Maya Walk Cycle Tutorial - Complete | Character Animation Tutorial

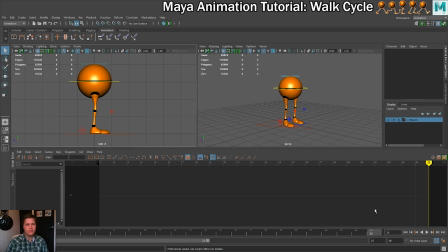And then whenever we move on to another frame and change anything, what will happen is it will automatically drop a keyframe on there for us, which is a ridiculously good time saver. It can also keep your graphs a little bit neater as well. So we need to have that on.
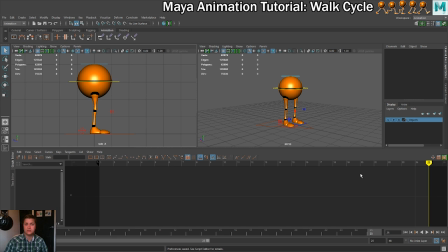Right, we're now ready to move on to the next step and start doing some animation. So the next step, we're going to set up the first contact pose, which will be on frame one. So make sure that you've got all your settings, like I've got. Check out the animated survival kit and also have a look at 3D.sk for some reference stuff.
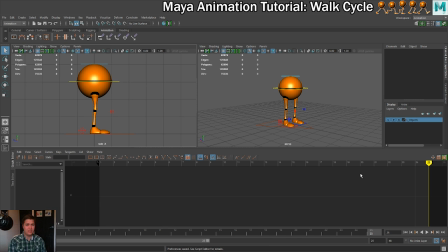And I will see you in the next step where we'll get the first pose put together. Okay, here we go.
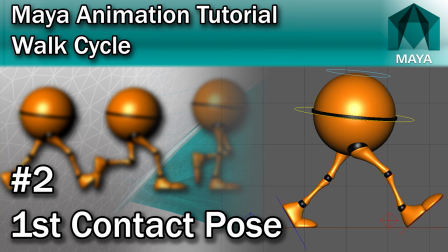It's time to get some animation done. The first thing we'll do is set up the first contact pose.
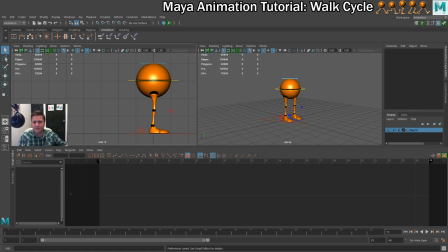And the reason it's called a contact pose is because it's from when the foot that was at the back that's just been raised contacts with the floor again. So if we have a look in my little series of images that we used earlier,
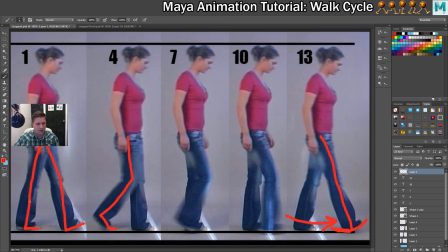it's when this foot here at the back has been, so you can see it's been raised, it's passed, and then here it's contacting with the ground again. So that is a contact pose.
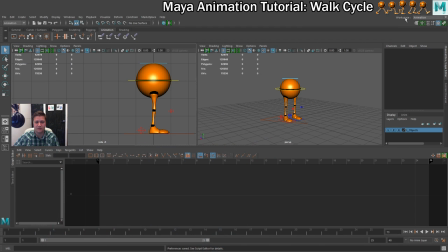So we're going to create the first of these. So let's get into it. So the first thing we're going to do is we're going to do some work on the hip controller. We're also going to make sure that the playhead is on frame one. Right, so what I'll do first of all is just move this down a bit, and I'll also move it forward.
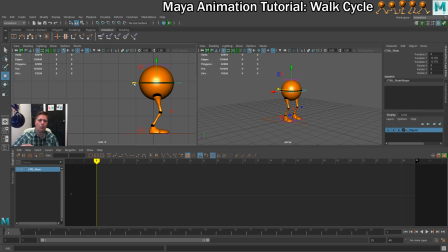The reason I'm moving it down is because we want to give some sort of freedom so the legs can move around. And the reason I'm moving it forward is because I want to create the illusion, the feeling of momentum. So I want it to look like the character's leaning forward. To further the kind of feeling of him leaning forward,
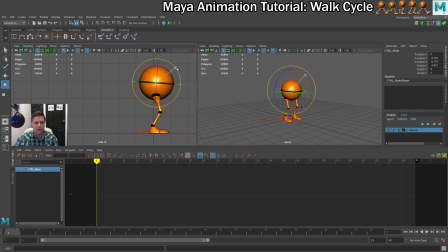I'm also going to rotate him a little bit as well, just so that he's kind of leaning into this walk. Right, I also want to do a little bit more work on these hips. But before I do that, I kind of need to know which leg is going forward and which leg is going back.
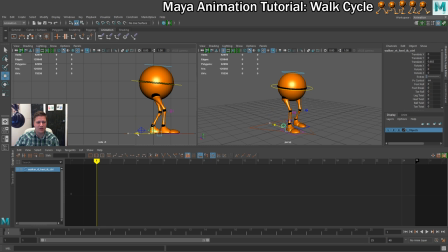So I'm going to select the right leg first, and I'm just going to move it forward a little bit, and then I'll select the left leg and I'll move that backwards. And I'm moving the right leg forward just because that's the one I prefer to move. I don't know why, I think it's because it's the one nearest to me.
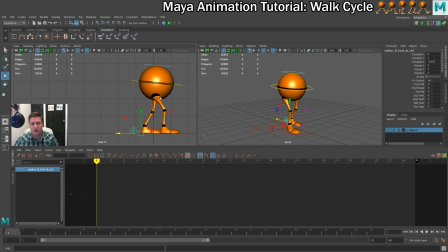Okay, so now I know which is going forward and which is going back, I can rotate the hips a little bit further. So I'll select my hips controller again. And what I'm going to do now is rotate so that the hip of the foot that's going forward is also facing forward a little bit, so leaning into it.
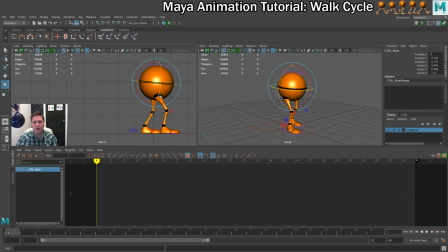So I'm just going to do that a little bit, just leaning in, bringing that hip forward. And what I'll also do is I want it to look like weight's being transferred as well. So I'm going to just drop that hip a little bit to make it look like the weight is kind of going through that leg. So I'm just going to bring that down a touch as well. So I'm fairly happy with the hips there.
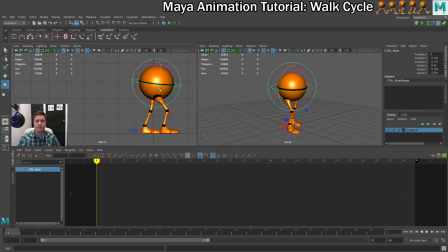So what I want to do now is work on getting the legs set up on this pose. So I'm going to concentrate on the foot leg first. And what I'll do first of all is just move it as far forward as I can without overextending the knee, which I think is about there.
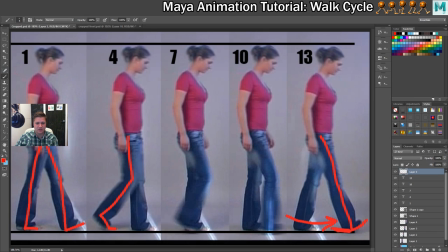But what I want is kind of, let's just go back to my image. I want to raise it up off the ground a bit like I've got going on there.
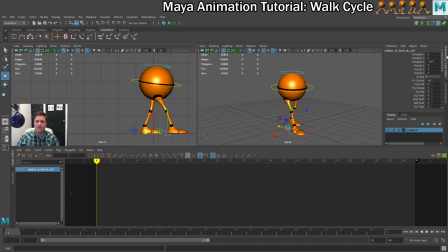So to do that, I'm going to introduce you to the extra controls on this rig. So if you look in the channel box, along with being able to access your translate and rotate values, as you can with kind of any object in Maya, there are also these extra character animation controls.
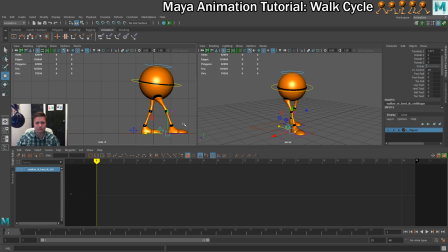And the one that we want in this case is the foot roll controller. So I'm making sure I've got the foot selected that I want to work on. I'm going to left click on this foot roll control here. And then using my middle mouse button, I'm just going to click and drag either left or right until I get kind of what I want.
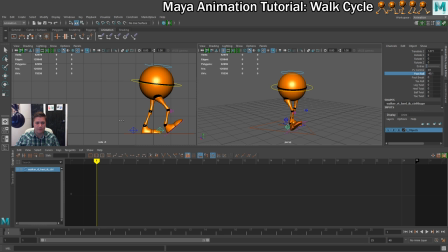So you can see now that that's raising the foot, which is what I want. So I'm going to raise it to about that sort of angle, I think. And what that also does, it means I can move the foot a little bit further forward as well. So it's giving me a little bit more to work with.